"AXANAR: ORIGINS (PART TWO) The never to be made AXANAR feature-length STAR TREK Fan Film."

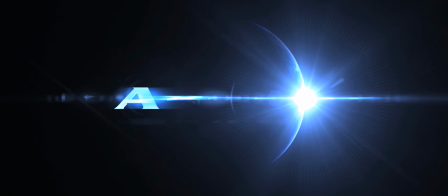0s
Greetings, imagination connoisseurs. RMB here with another look at the never-to-be-made Axanar feature film that I was slated to direct.
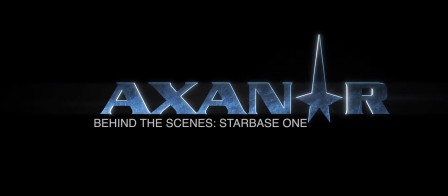7s
This time, we're going to take a look at Starbase One and the establishing shots of Earth.
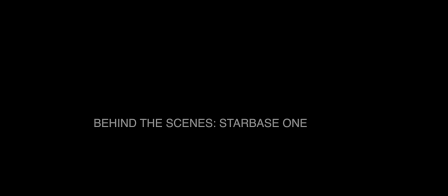11s
Now, as many people know,
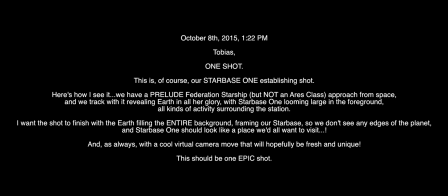13s
I began the process of directing these shots by playing in my office with starship models and cameras and just coming up with just ideas. And then I would shoot off emails to Tobias Richter. So this one comes from October 8th, 2015 at 1:22 in the afternoon.
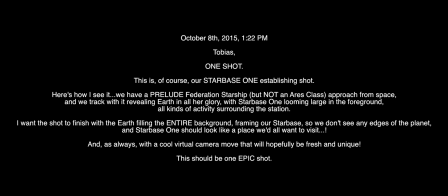28s
Tobias, one shot. This is, of course, our Starbase One establishing shot. Here's how I see it. We have a Prelude Federation starship, but not an Ares class, approach from space. And we track with it, revealing Earth in all her glory, with Starbase One looming large in the foreground, all kinds of activity surrounding the station.
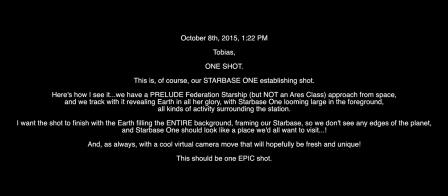47s
I want the shot to finish with the Earth filling the entire background, framing our starbase, so we don't see any edges of the planet. And Starbase One should, of course, look like a place we'd all want to visit. As always, we should have a cool virtual camera move that will hopefully be fresh and unique. This should be one epic shot. So this is the animatic Tobias sent back to me, and I could not have been happier.
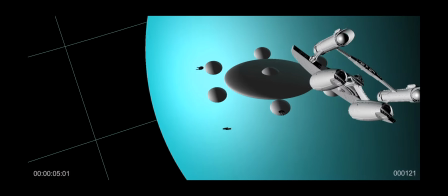74s
This is exactly the kind of thing I wanted to see.
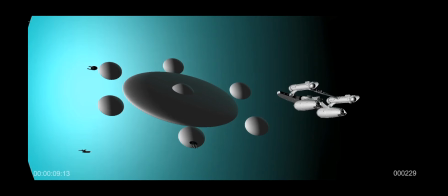77s
This is the first time we ever see Earth in Axanar, and it was just exactly what I dreamt of.
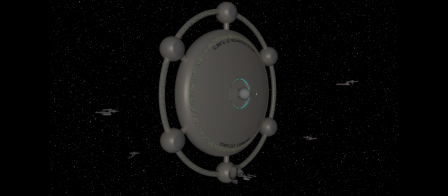83s
Now, at first, it was my idea that Starbase One would look like the starbase that we saw first in the 1975 Franz Josef Technical Manual. Because if we could find a way to tie in Axanar some way to Star Trek canon and Star Trek's past, I wanted to do that.
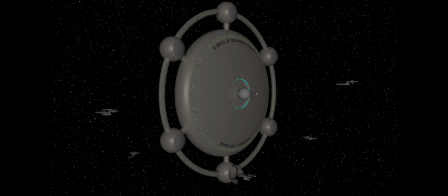99s
Now, I always loved the idea of the starbase from the Franz Josef Technical Manual.
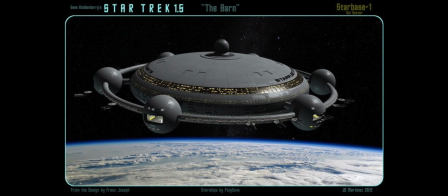104s
Here I stole these off the internet, off DeviantArt and things like that. But I always liked this idea, but after talking to Tobias, we both agreed it looked dated. But my thought was, whatever this starbase was, it would have to evolve into space dock,
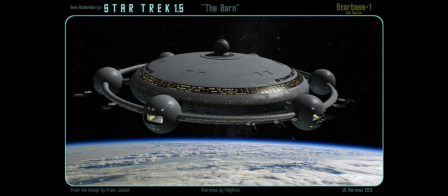121s
which we first saw, of course, in Star Trek III, The Search for Spock. So I wanted to have something that we could believe that over the course of a number of decades, we would get to have it look like space dock from Star Trek III.
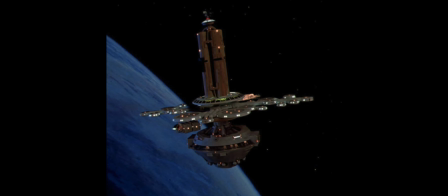135s
Now, aside from K7 Space Station that we saw in the second season TOS episode, The Trouble with Tribbles, we saw famously this in Star Trek The Motion Picture. I always saw this not as a space station per se, but more of an administration facility that was overseeing the refit of the Enterprise in Star Trek The Motion Picture.
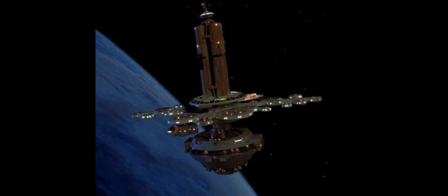153s
This is more of an office building, so I didn't want it to look like this.
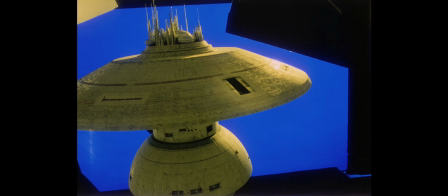157s
Now, here we have the beauty pass of the ILM-built space dock model for Star Trek III, The Search for Spock.
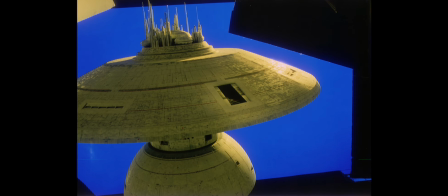165s
And I've always loved this design. It's big, it's beefy, starships fit inside of it.
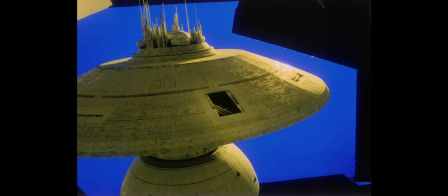170s
So I always thought that our starbase should probably evolve into this, or maybe this is a whole different base that's built.
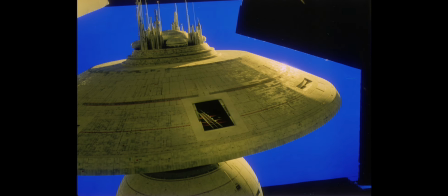176s
But I wanted it to be sort of redolent of this, but also look sort of retro.
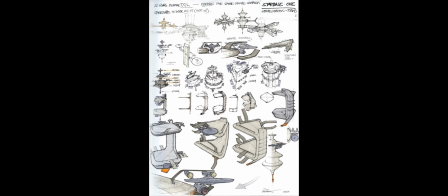181s
To help design this base, Tobias Richter called upon the great Andy Probert,
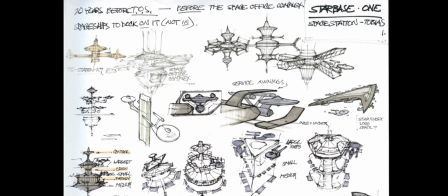185s
who famously helped develop the Enterprise refit for Star Trek The Motion Picture, and who designed the Enterprise D for Star Trek The Next Generation. And it was my thought that around the outside of this base, since we wouldn't have ships going inside,
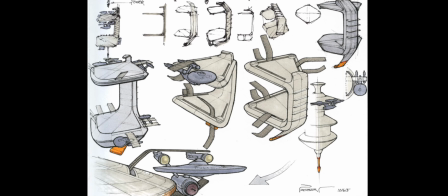199s
we would have to have a way that service could be provided to starships en masse,
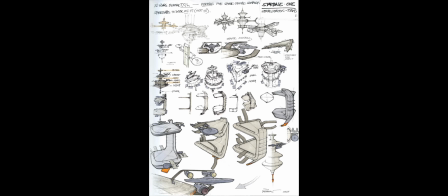204s
because this was sort of the middle of it was the hub of the Federation.
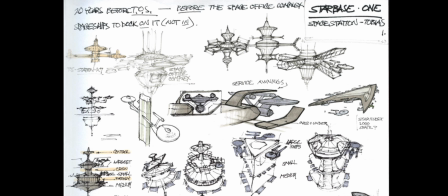208s
So we needed a quick and easy way that starships could sort of pull up, be serviced, and leave,
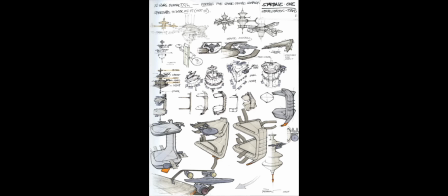214s
not sort of cocooned away in a dry dock for months at a time, but could come in and be serviced relatively quickly.
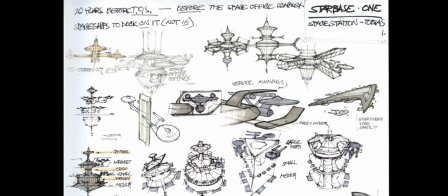223s
So Andy came up with these concepts for this sort of clamshell that would come down,
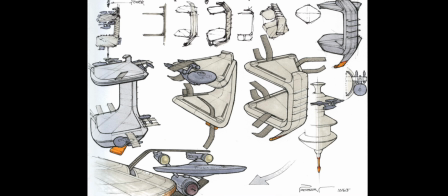227s
or these bands that would retract and surround the ships and hold them in place while they were serviced.
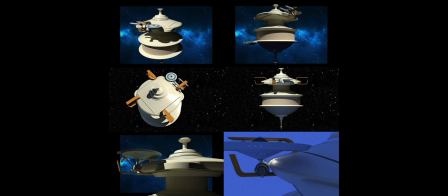233s
And I think he did a marvelous job. But after all of this, we still didn't know what Starbase One would look like.
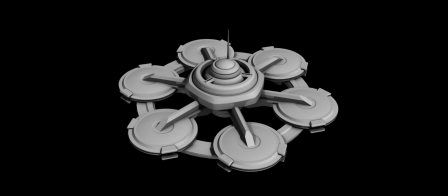241s
So Tobias began designing ideas for his Starbase One design that we would have to sign off on.
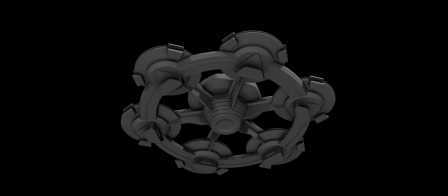248s
Now, these were the upper and lower designs he'd come up with.
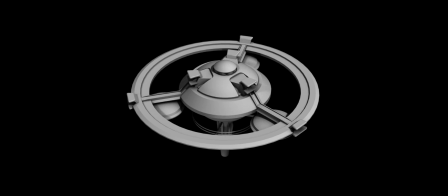251s
You can see the Andy Probert idea of the clamshells that would clamp down onto the starships.
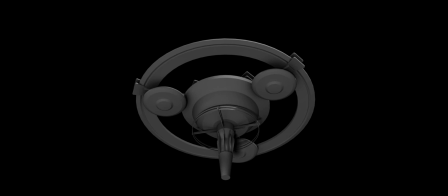259s
These didn't really float my boat. They looked too much like, I don't know, hubcaps to me, or rims.
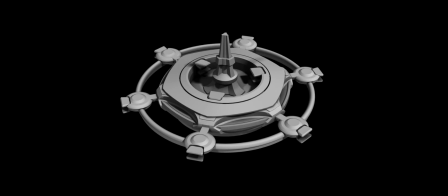265s
The idea was that Starbase One would be 3 miles across,
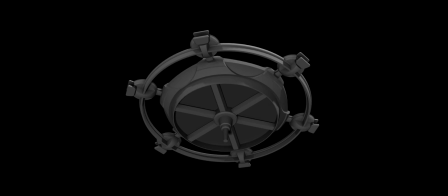269s
and that would have a transmitter that came down below it that, of course, had to be able to communicate with the entire quadrant.
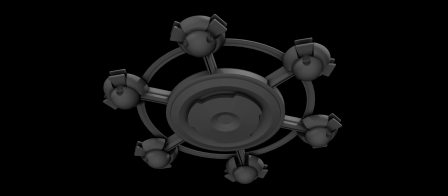275s
So it had to be huge. This thing was huge. And this, we got closer.
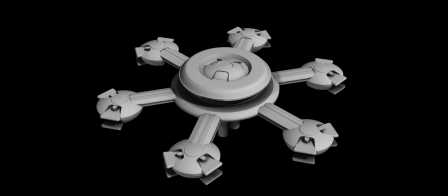279s
That looked a little better to me. It looked sort of vaguely like the Franz Josef design, but it was still modern. Still didn't dig it yet.
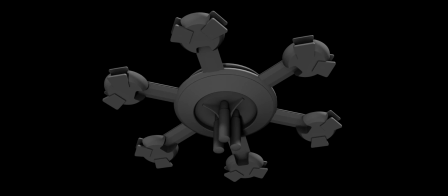288s
I don't know. It still looked a little too automotive to me, a little too bulky.
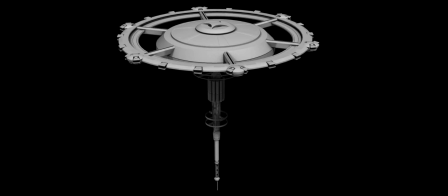292s
It wasn't elegant until we came up with this. This was our final design for Starbase One, and I really liked it.
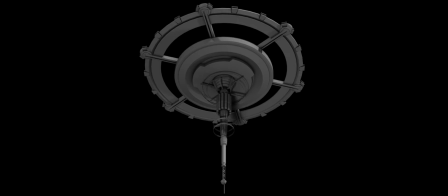300s
You could see how big it was. You could see the size of the transmitter. So this was the design that we agreed to come up with.
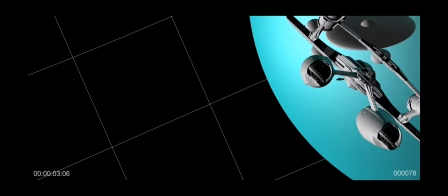308s
Now here's the original animatic again, which does not have Tobias's model in it because we didn't know what it looked like.
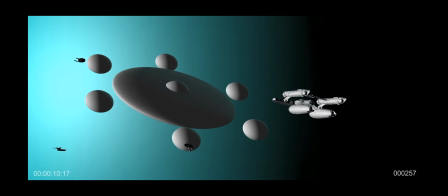314s
And now here's the finished shot of Starbase One. It was actually, I believe it was scene 5 in the film, scene 5.
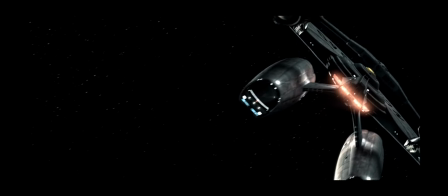323s
And you are going to see how magnificent this model looked.
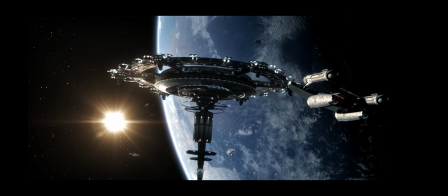329s
It's absolutely stunning. And this was really going to be the only shot. And then Tobias, because the model was so detailed and so amazing, that Tobias went ahead and made these, which showcases the grandeur and the incredible awesomeness of this model that he built.
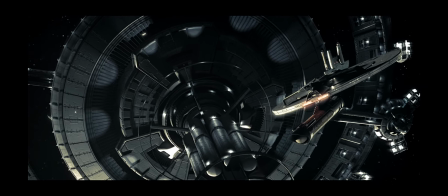349s
It is just stunning. And I'm so glad he did these extra 2 shots because it really showcased.
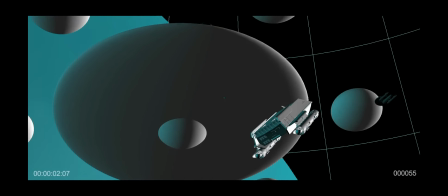356s
And then we see it once again later on in the film, scene 88. This was, again, the original animatic before Starbase One was designed.
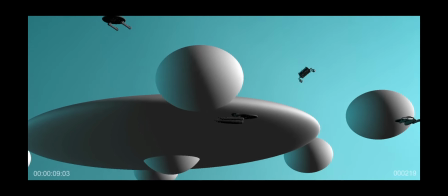363s
We didn't know what it looked like. And then here is the finished model again, because it's such a beautiful model, such an incredible design. I mean, Tobias
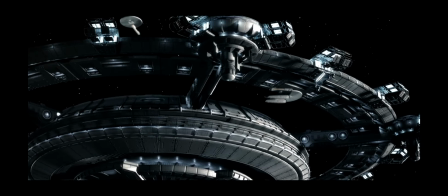376s
it's staggering what he was able to accomplish and what we could have done if we were able to finish the Axanar feature film,
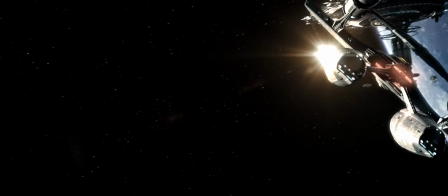384s
and I'm sorry to say we didn't. Here are the effects strung together at our preferred aspect ratio of 239:1 or 2048 by 858 pixels.
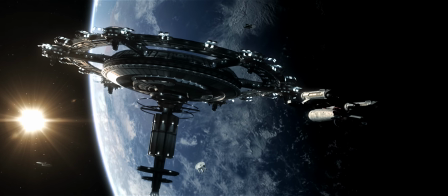393s
This was going to be finished in 2K. Again, you can see the staggering beauty of this model.
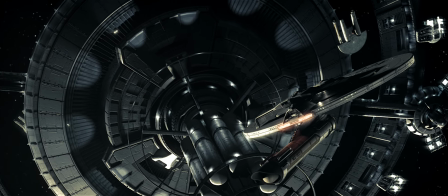398s
You can also see how these hubs, these larger hubs, these spokes would extend outward if we needed more space.
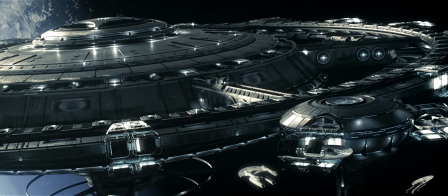405s
If right here you can see if the starships needed more space to be serviced or bigger ships came in, they could be moved.
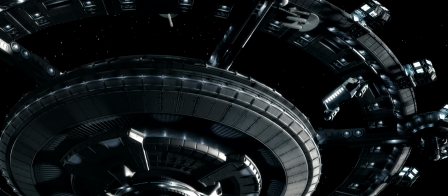411s
The staggering vision of all the people involved in the Axanar feature film, it's too bad we were never able to realize that.
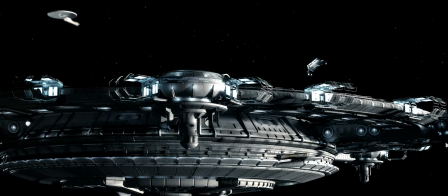419s
It's one of the great regrets of my life, but you can see a little bit of it here.